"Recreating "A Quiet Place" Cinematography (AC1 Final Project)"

Hello everyone, my name is Michael DeFranco, and my name is Jahad Shairi, and this is our Advanced Cinematography 1 final project.
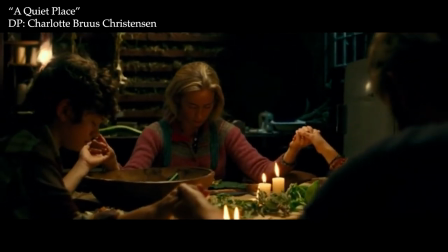12s
In this assignment, we are tasked with recreating this shot from John Krasinski's A Quiet Place,
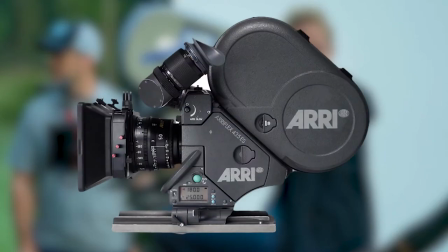17s
which was DP'd by Charlotte Bruce Christensen and shot on Ariflex 35mm cameras using Panavision anamorphic lenses.
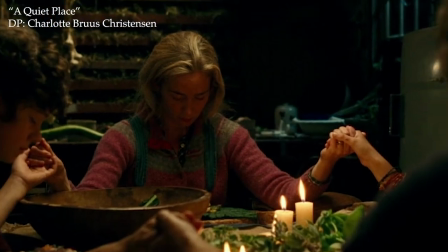25s
Here is how we did it. The first step in our journey was determining where light was coming from in this scene.
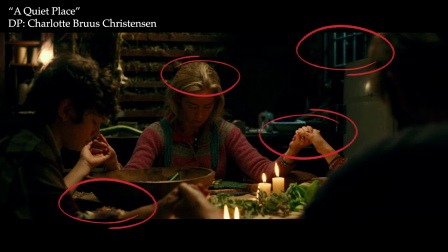30s
By analyzing the directionality and quality of the highlights and shadows, we came up with this lighting plan.
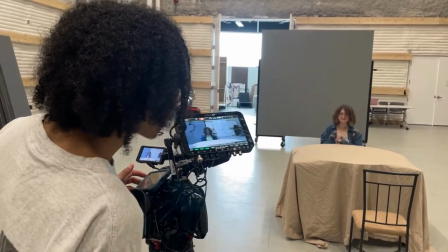34s
Next up, we captured test footage that we could then use to build our LUT. For this test, and for the final shoot,
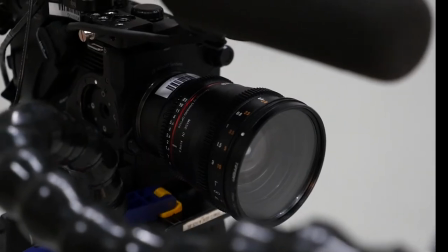41s
we used the Sony FS5 Mark II with the Rokinon Cine Prime lenses and recorded RAW into the convergent design Odyssey recorder.
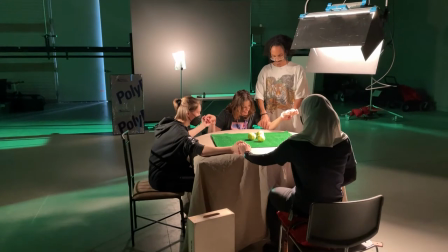49s
We constructed a rough replication of our scene and focused more on achieving the correct composition, lighting positions, and light quality.
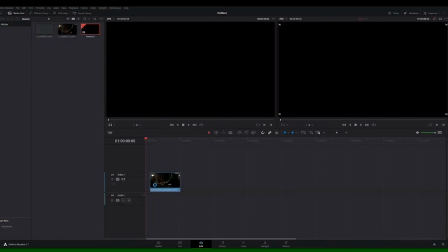57s
Bringing the test footage into Resolve, we saw that we had captured most of the look camera, but some tweaks were certainly needed.
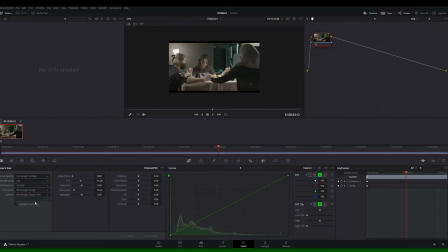63s
We first debayed our footage to S-Log 3 and applied a technical transfer to get from S-Log to Rec. 709. Once here, we brought the exposure down and adjust in contrast.
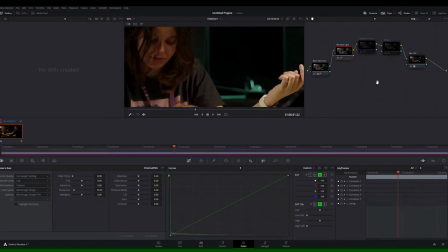72s
This got us close, so to finish off, we just made a minor correction to the scion light coming from the back window, saturated the warmer tones, and brought the uppermost whites up a bit.
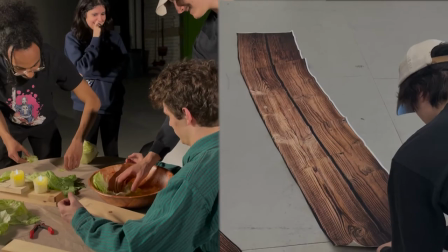81s
With our test complete, we prepped for the final shoot by ordering all the props and art that we knew we were going to need.
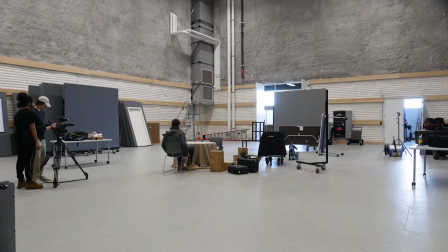87s
On our main shooting day, we started by setting our camera to the correct height, field of view, and angle based on its perspective with the table.
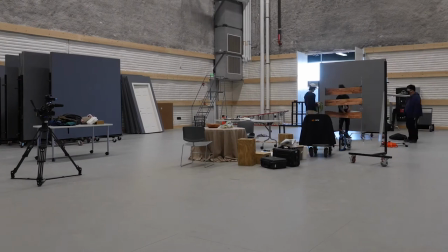95s
Next, we determined where the floor lamp, fridge, and shelves needed to be in frame.
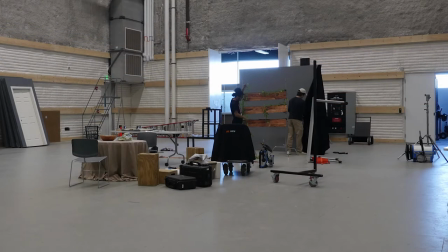100s
To make sure the very back of the room fell into the shadows, we hung a black duvetyne across the entire back of the set.
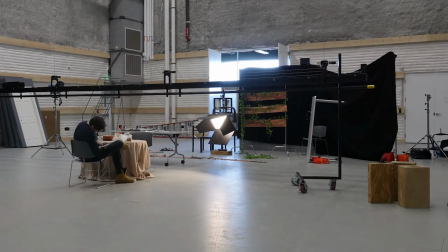107s
With the general set built, it was time to light. For lighting, we started by recreating our setup for the test shoot.
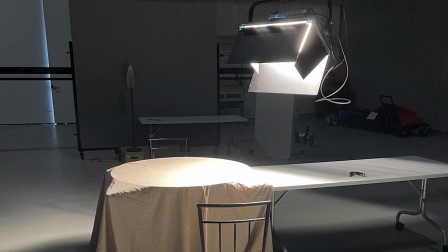113s
First was our main light for the table, an S60 hung from a batten just behind and to the right of the female character.
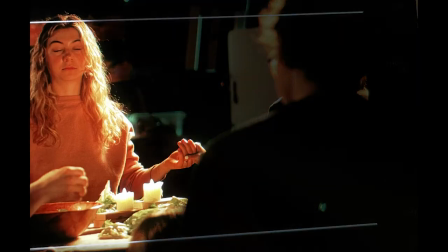119s
This provided light to her face, for the table, and everyone's hands. Next was an L7C raised high up to the left of our frame.
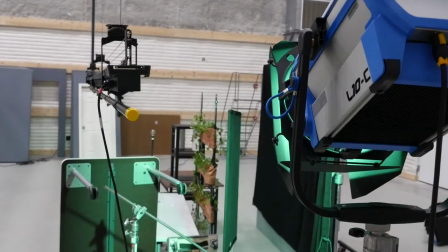126s
This gave the mother some fill and provided an edge light for the boy and the father. To get the cyan light on the back wall, we aimed an L10C in between the fridge and the shelves.
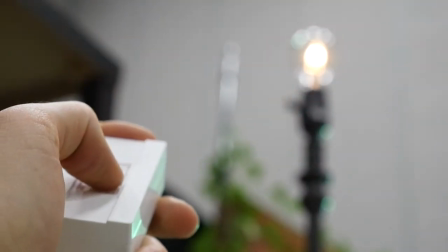135s
For our practical, we used a 60-watt bulb which was dimmed down slightly and covered with diffusion.
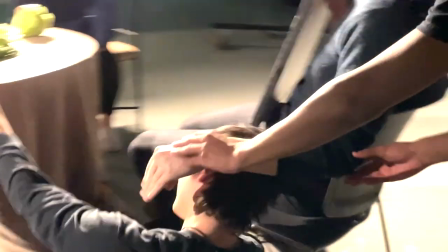140s
Before rolling, we made sure everyone was in the exact frame positions, which took some finagling, but we wrapped with two solid takes of the frame.
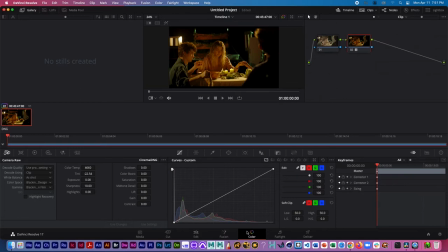147s
Luckily our LUT was fairly strong so we only needed a handful of minor corrections in the final grade.
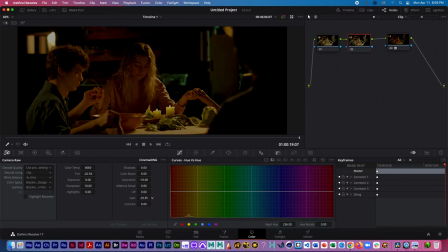153s
We again brought the overall exposure down and decreased contrast a bit.
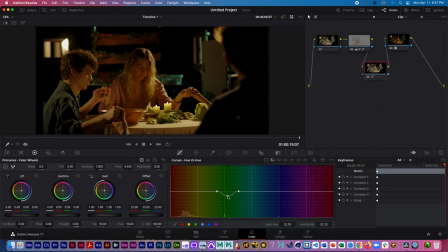157s
Next we handled adjustments to some of the hues in the scene, making the backlight more blue, the lettuce on the table more green, and the skin tones more purple.
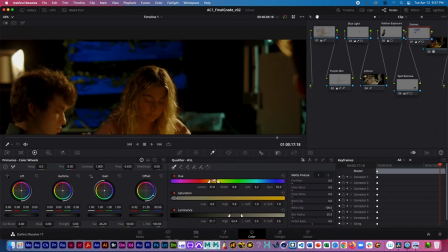165s
Similarly we removed the saturated orangish cast on the shelves in the background.
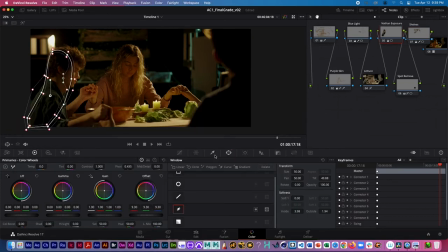171s
The main correction we made was creating a power window on the boy to better match the shadow in the reference image.
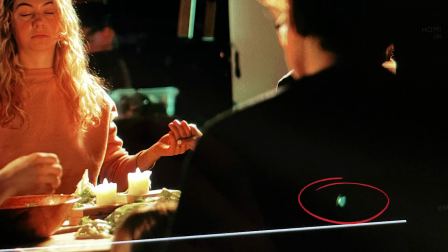177s
The last steps were removing this pesky flare that we couldn't get rid of on set,
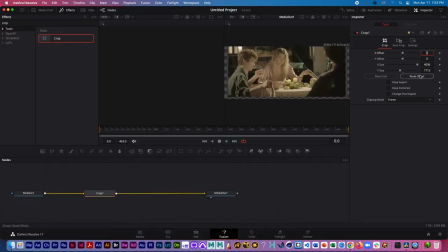181s
and adding the proper crop and a touch of film grain to match the Kodak Vision 3 film that was used for the actual movie.
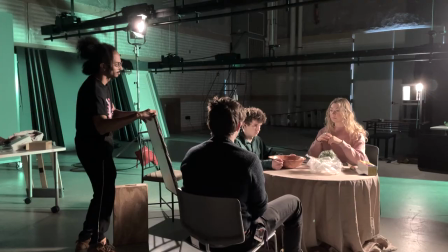188s
There is definitely room for improvement with our project. Mainly, we overcomplicated the lights in the placement of those lights in the scene.
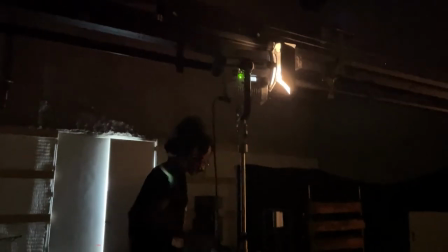194s
While the raised L7C gave us the edge light we wanted, it also gave off too much light, giving the boy highlights on the back of his shirt and head.
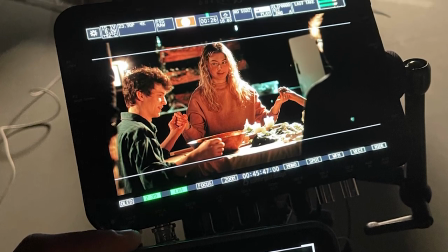202s
These issues could have been corrected by simply using one S60 with a china ball placed top down directly above the table.
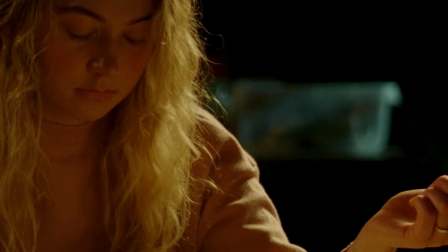208s
Another issue we found was that the depth of field in our shot didn't quite match the reference, as it was in softer focus.
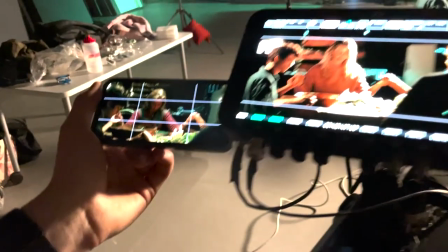214s
This is partially due to the fact that we were attempting to create an anamorphic frame with spherical lenses.
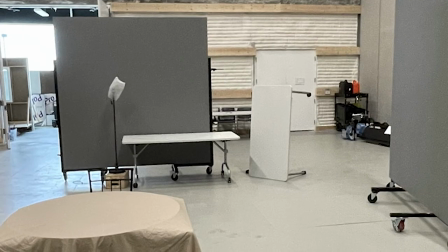219s
Because of this, we heavily focused forcing perspective to properly recreate the frame.
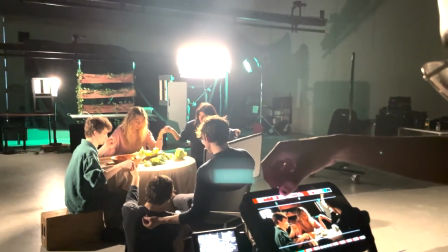224s
Though this makes for a great story and awesome BTS, it wasn't entirely necessary in some areas of our frame.